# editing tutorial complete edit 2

Oh sorry, how rude of me. I'm Callum and this is my editing tutorial. First, I'm going to talk about the Kuleshov effect.
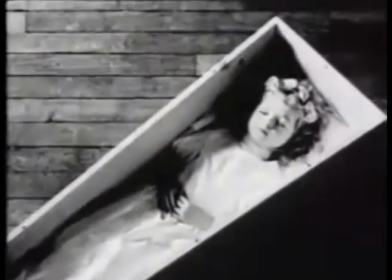19s
Kuleshov worked out that depending on how the shots are taken, the audience watching will receive different emotions towards the shots.
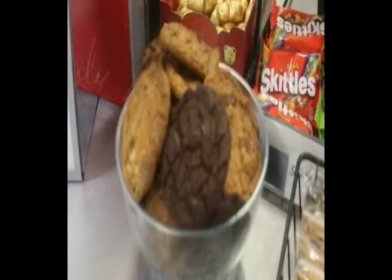28s
Here is an example of the Kuleshov effect that I created to show 3 different emotions: hunger,
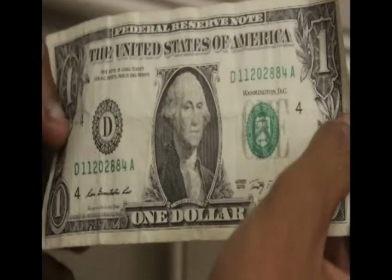38s
anger, and also happiness. Moving on to montages.
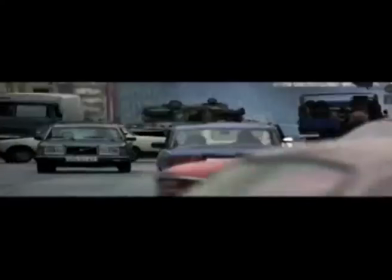47s
A montage is when there are a series of very short clips that have been put together.
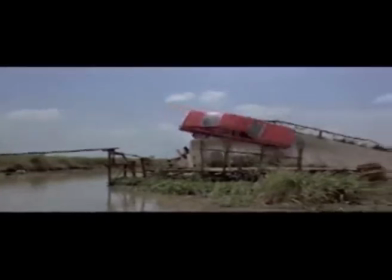54s
Here is an example of a montage from all of the James Bond films.
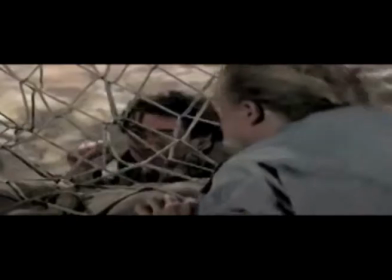59s
This is a montage because there are lots of different short clips that have been
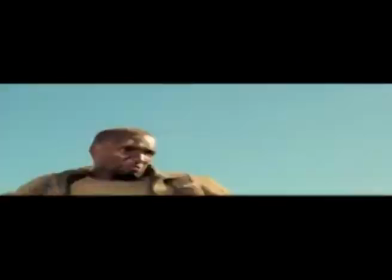64s
filmed in different periods of time that have all been put together. Now moving on to the 180-degree establishing shot.
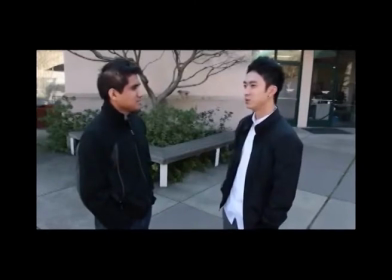76s
This is the establishing shot where one actor stands on the right and the other stands on the left of the screen.
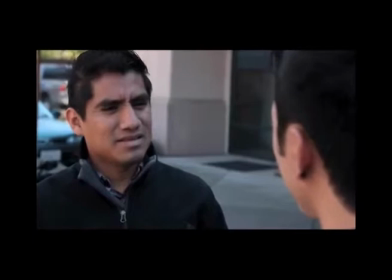83s
As long as the camera does not move over the action line, then the actor's sight stays consistent.
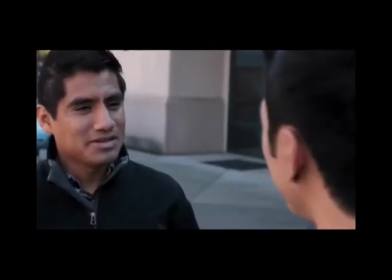91s
This prevents the viewer from getting confused. If we change the shot to the opposing side,
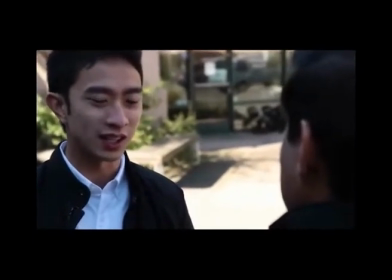97s
our actors are now facing the opposite direction and their sight lines will not match up correctly. Now one of my favourites, the reverse shot.
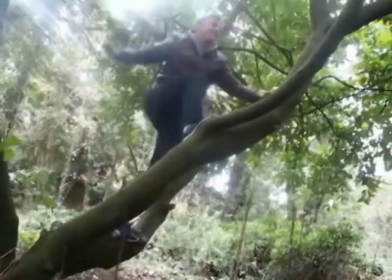110s
This is a very clever technique where one character is shown looking at another character who is looking back at the first character,
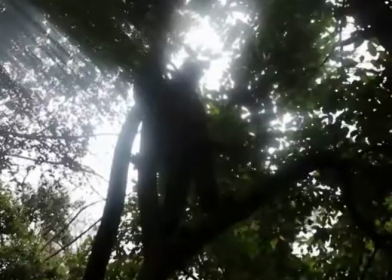118s
in which the 2 shots which normally have them looking off the screen.
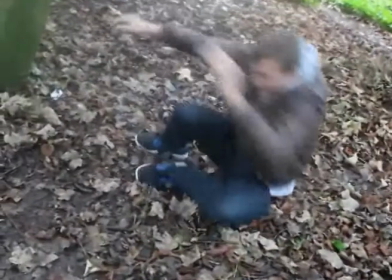123s
This is clever because the camera shot makes it look like the 2 characters are looking straight at each other.
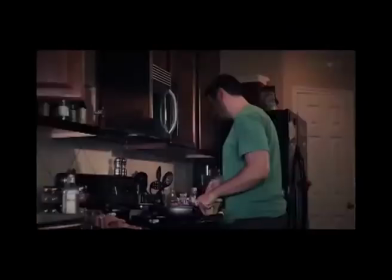131s
Now going on to continuity. Continuity in a film is very important.
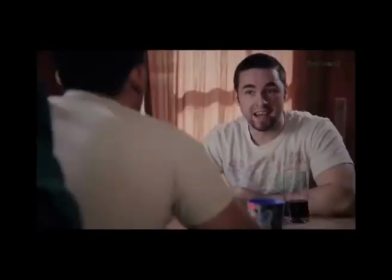137s
If there is bad continuity in a film, then they would definitely have a problem.
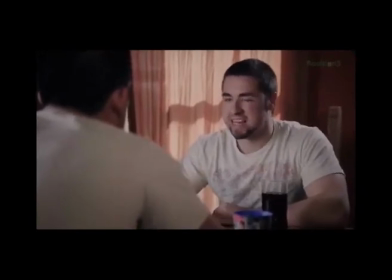143s
As you can see in this clip, the 2 characters in the scene have changed tops after each clip.
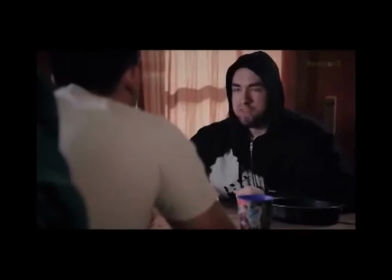149s
This makes the scene confusing, as it's very unlikely you would change the top that quickly, and which would confuse the audience watching. Now going on to parallel editing.
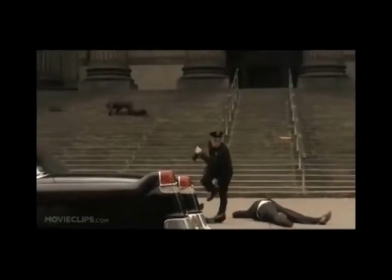165s
Parallel editing is where there are scenes going on in different places at the same time.
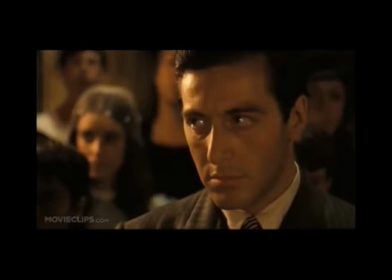171s
Here is an example from The Godfather where it shows lots of different scenes going on at the same time.
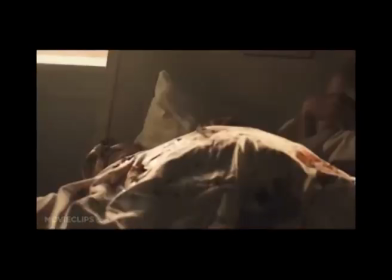177s
It shows a man about to be baptized as there are killings going on in the different scenes. Now lastly, transitions. Transitions make films more interesting.
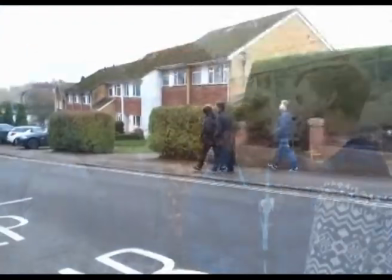193s
This video shows 3 different transitions that have been made when cutting between the shots.
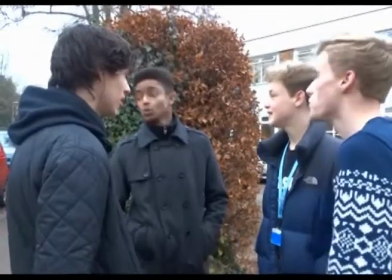200s
We have the dissolve, the wipe, and also the straight cut, which is shown in this video here.